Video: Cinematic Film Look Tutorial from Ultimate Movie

Hi guys, today I'm going to show you some more lighting examples from my newest video, which just premiered today on my channel, and then I'll show you how I adjust the colors to make the shots look more cinematic.
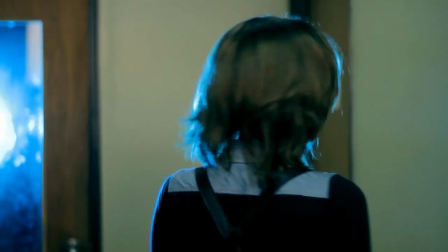[0:11]
And now whenever I do one of these lighting tutorials, I always seem to get, a whole bunch of trolls leaving comments on my videos like, "Oh, that looks horrible," or "Ooh, I would never do that." And you know what? If you've ever done paid work as a cinematographer, then I'll tell you this.
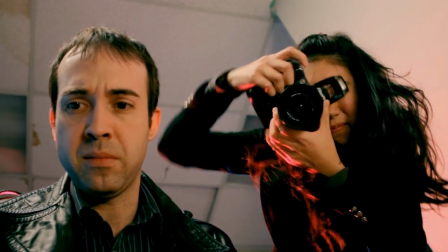[0:26]
There's lots of different styles of cinematography. Now, this video that I'm doing right now and the examples,
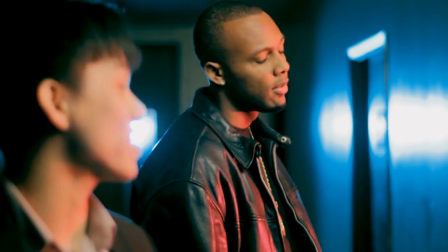[0:31]
the lighting examples I'm showing you guys in this video are supposed to sort of simulate what you see in shows like CSI or like certain Michael Bay films,
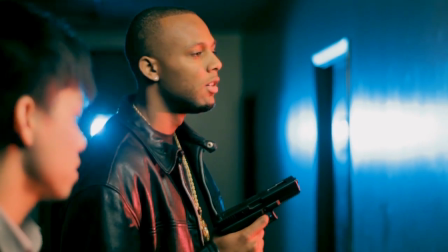[0:40]
which is not naturalistic or not realistic at all.
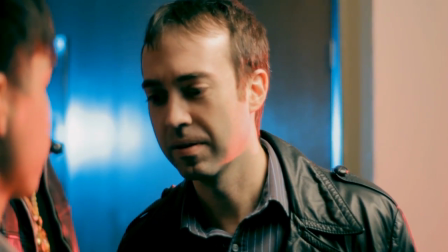[0:44]
I mean, if you watch CSI, you'll see they have lots of gelled lights and lots of just lights within the shot,
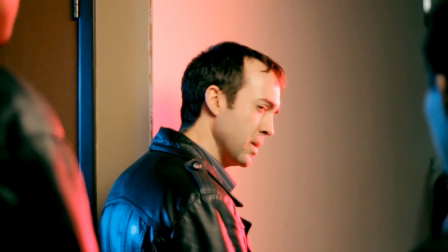[0:50]
just glaring at the camera, just kind of add this sparkle. It almost looks like a music video, and then reality.
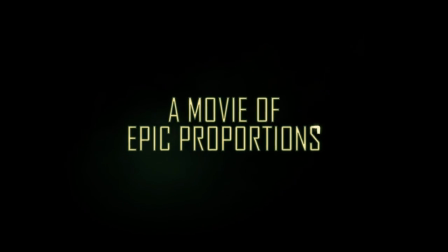[0:58]
And so that's the kind of look that I'm going for in this tutorial. It's like I said, it's very bold, in your face type of lighting.
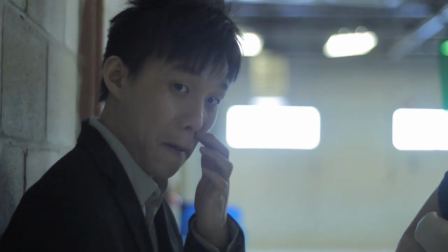[1:05]
Okay, so the first example I'll show you guys is this shot here. This is how it looks without any of the lights.
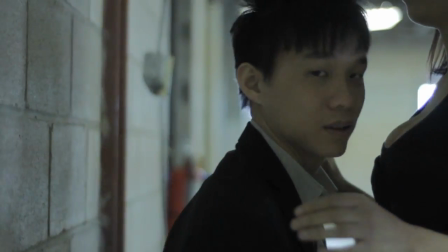[1:10] Action.
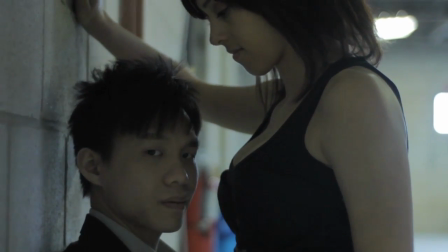[1:15]
Okay, so as you can see, it's a quick shot.
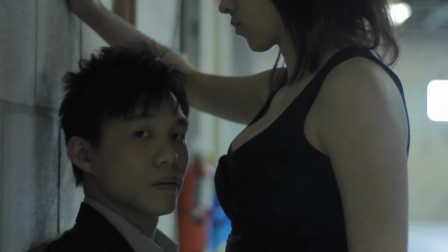[1:18]
It's basically one of our hero cops, who's played by my good buddy Yang Lee.
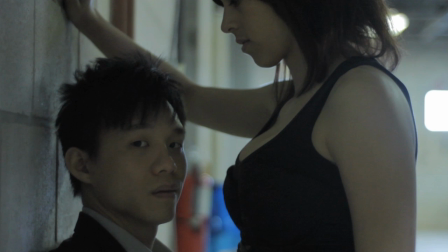[1:24]
He's also got a really cool YouTube channel where he does martial arts stunts combined with special effects.
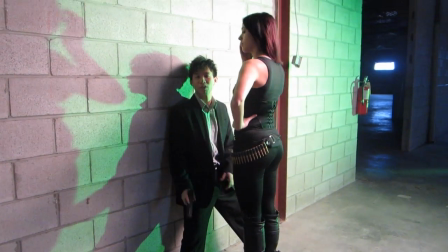[1:30]
He's getting basically
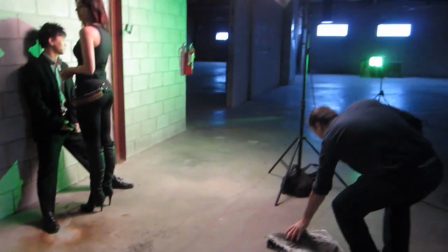[1:34]
attacked, and he surrenders to this villainous girl played by Diana Schultzen.
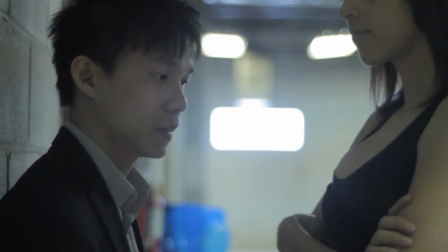[1:40]
Hope I'm pronouncing it right. This is how the shot looks, when I start off. Just once I pick my framing.
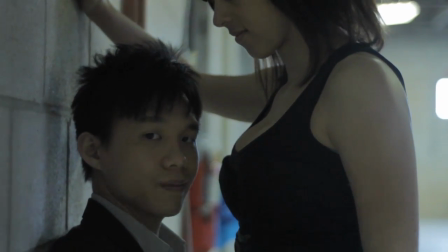[1:46]
And as you can see, the location that we had was didn't have very good lights, and then there were some windows there in the back that were really bright, and it was just, yeah.
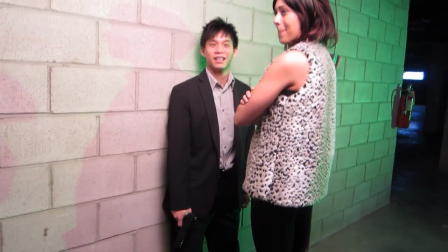[1:55]
If I just simply left the shot like this, basically with the kind of lighting that was there, it would obviously not look very nice.
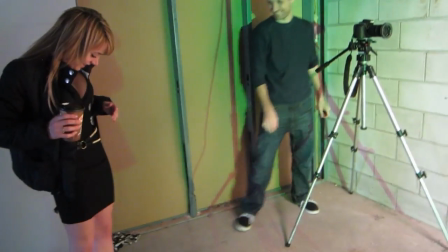[2:01]
So in order to to add some more contrast to it and some more definition to the actors' faces,
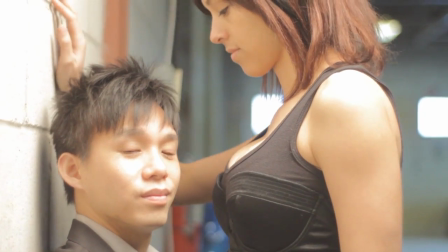[2:08]
so the first light that I use is this big softbox.
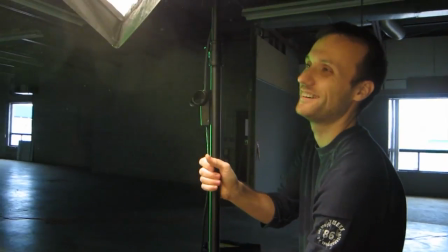[2:12]
I kind of position it, as much over over the actors' heads as I can.
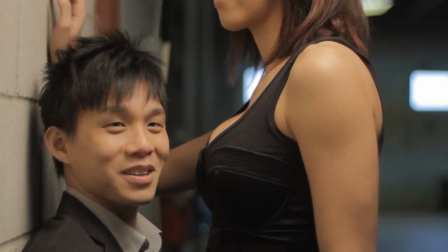[2:18]
Kind of move it in really close to them. Then I adjust my camera exposure here.
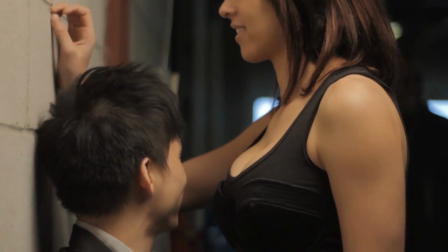[2:25]
Then the next light I add is this green light, which is just a regular tungsten light.
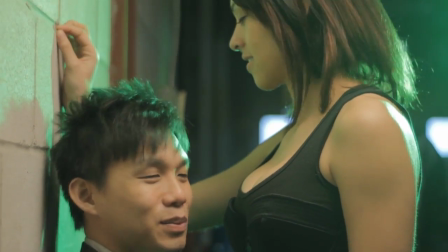[2:31]
Could be a work light. It doesn't matter. This one was, I think, 1000 watts.
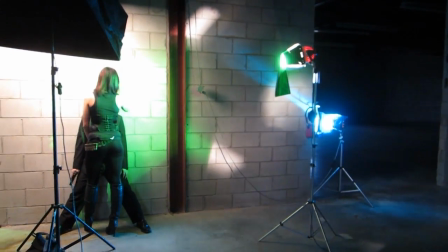[2:36]
And I just put this green gel over it, and I placed it kind of behind the actors, just to the right side, off camera.
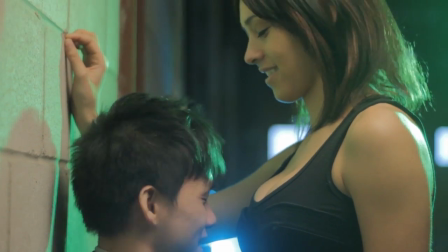[2:44]
And then the third light I added,
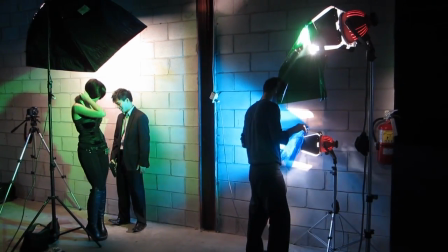[2:46]
which wasn't really lighting them so much as it just simply added this kind of extra glare in the shot, just to make it a little bit more interesting.
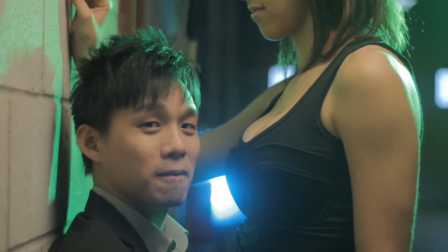[2:54]
It's again just a regular tungsten light, but this time it's with a blue gel. And right away, as you can see, it just makes a big difference when you compare it to the beginning.
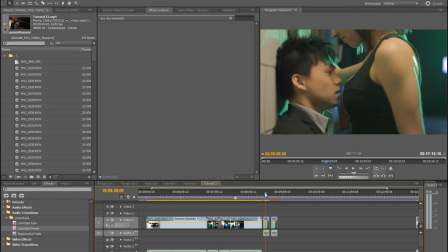[3:03]
When it comes to color correction for this shot, it's pretty straightforward. It can be done in any editing software pretty much.
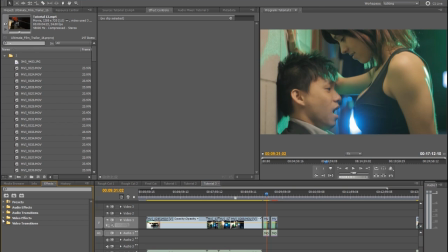[3:11]
For this shot, I ended up using, this is an Adobe Premiere, but again, you can do this in Final Cut or Sony Vegas because all of them have the same effect. Just go to Video Effects, Color Correction, and you apply the three-way color corrector. That's my favorite.
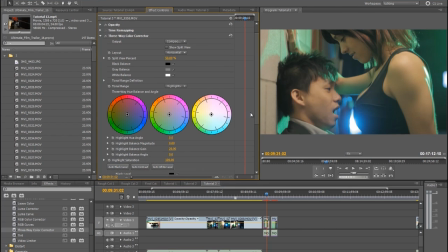[3:32]
Here, apply it, and then this represents your dark areas, your midtones, and then your highlight areas of your image. So for this one, I'll pretty much just take the dark areas, and I'll kind of add a bit of a blue to it.
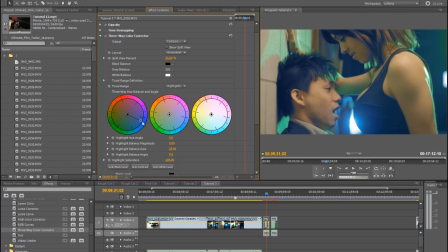[3:47]
You can see the more I drag it towards the blue, the more blue those shadowy dark areas are turning. Like for example, go to red, you'll see they turn red. So I just want to add this sort of since I already have the blue light there in the shot, I want to add even more of this kind of a blue tint to it.
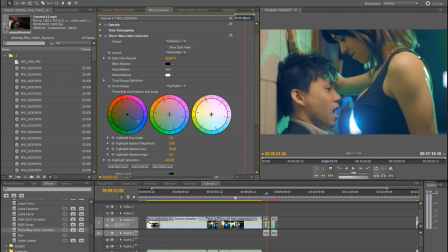[4:06]
And then otherwise the shot looks pretty interesting because I use those gel lights.